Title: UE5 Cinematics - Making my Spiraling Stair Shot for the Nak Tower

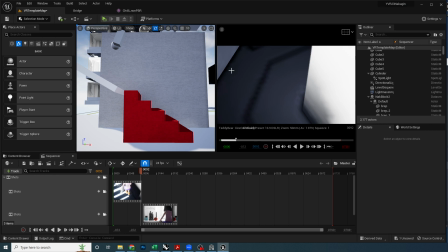8:24 So usually a slow motion camera is actually taking more frames so that when you play it back at a slower rate, it's going to look like the film has been slowed down, or it's playing in slow motion. So I might set up a camera here and set this to like 60 frames per second,
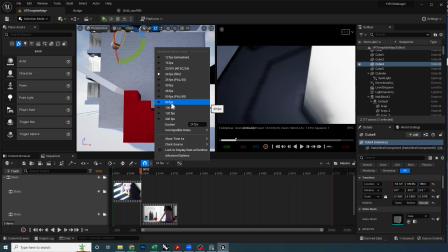8:44 do a capture and then play it back slowly, or edit that footage in After Effects or Premiere. But there are a couple of different ways.
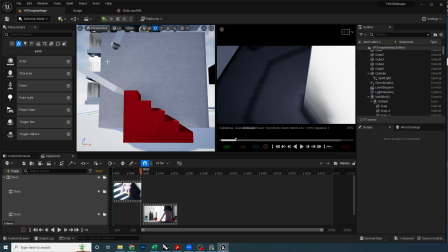8:55 I'm sure we can figure out how to do the slow motion scene, but for the blockout scene, I'm just going to keep it running at regular speed, and then we'll figure out how to slow that down later on if we decide that that's a look that we want to go for.
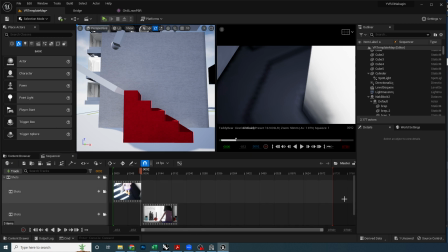9:09 Okay, so there's 3 scenes, and then I do have quite a bit of real estate here to fill. And so what I think I want to do is just create a general
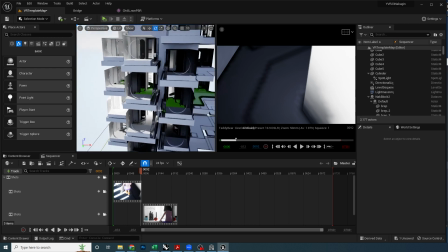9:21 footage showing the camera just kind of spiraling up the ramp.
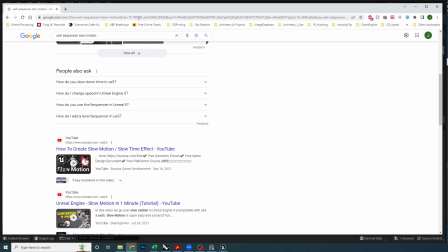9:27 And so if we go back and let's take a look at our Moreau board.
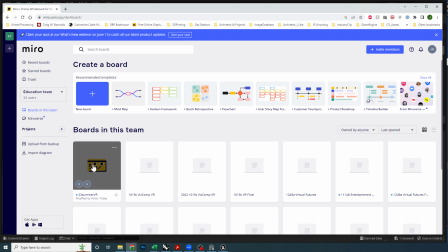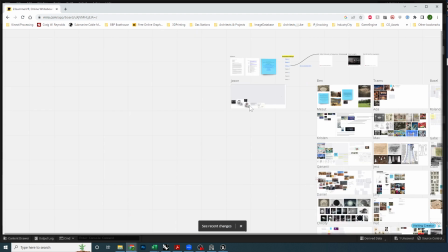9:40 Right. Excuse me.
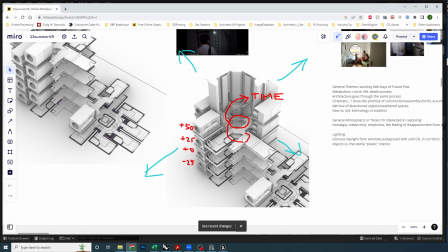9:42 In my Moreau board, I was just equating the ascending of these spiral stairs to be equivalent to time.
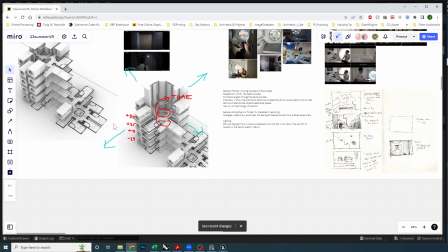9:51 So I might just include that as a general shot for 30 seconds.
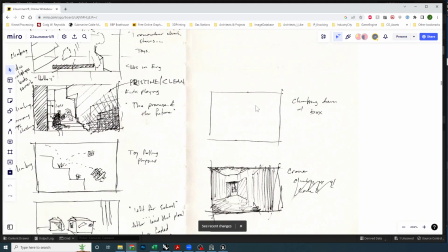9:59 There's just someone climbing the steps. And you know, if I wanted to, I can just draw a quick
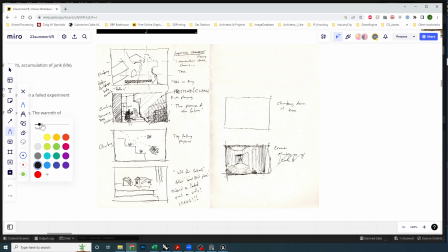10:11 little storyboard. Just do that in a row where let's do more reasonable thickness, right?
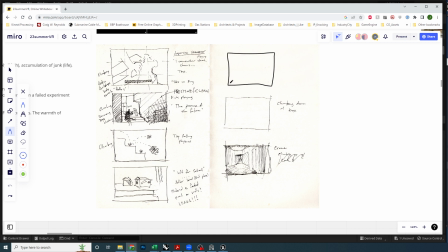10:29 So that looks pretty much the same. But anyway, basically the scene is going to be moving down, right? Scene direction, right?
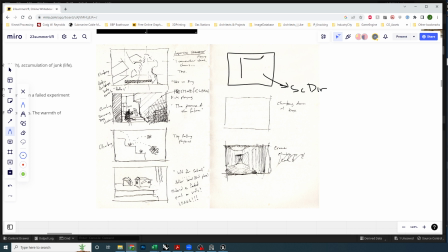10:44 But I want to be able to kind of look into these doors and then see that window and see like perspectively
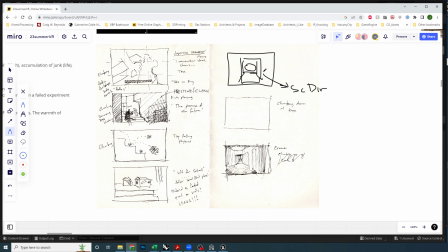11:01 the interior, and there's just going to be a parallax effect as the scene slides to the bottom right as my character, right, and we'll call this character
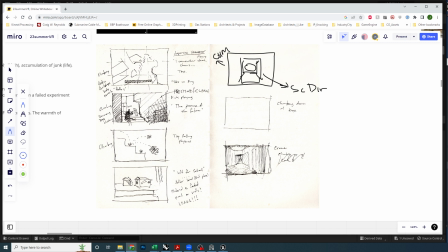11:19 movement, right? And so what I'm interested in doing is capturing a few of these moments where I'm passing by the door. Maybe the character's back will be on this side, or you see the character's face kind of on this side,
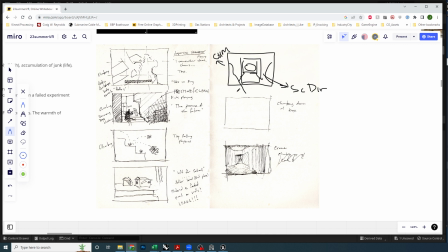11:35 or but the character will be blurred out because not necessarily the focus of attention, but just to indicate that we're following this character as she climbs up the steps.
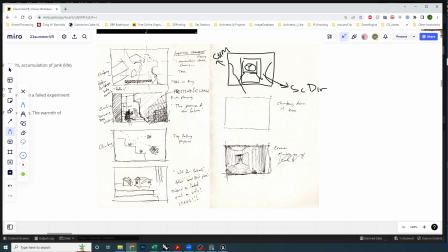11:48 But the focus of attention, right? And I'll put a little F here to note the focus, is to look inside of these capsules, and maybe we'll see like the individual
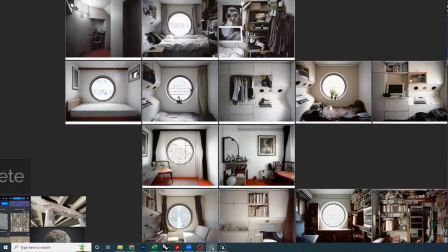12:03 aspects of each of these capsules, similar to what we're seeing in these scenes, right? So trying to incorporate some of this imagery into the capsules themselves, and then I'll figure out how to kind of model and
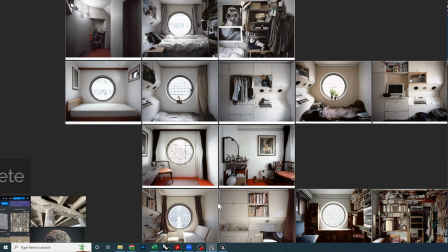12:22 individualize these spaces as the character is moving up, and I might try to use some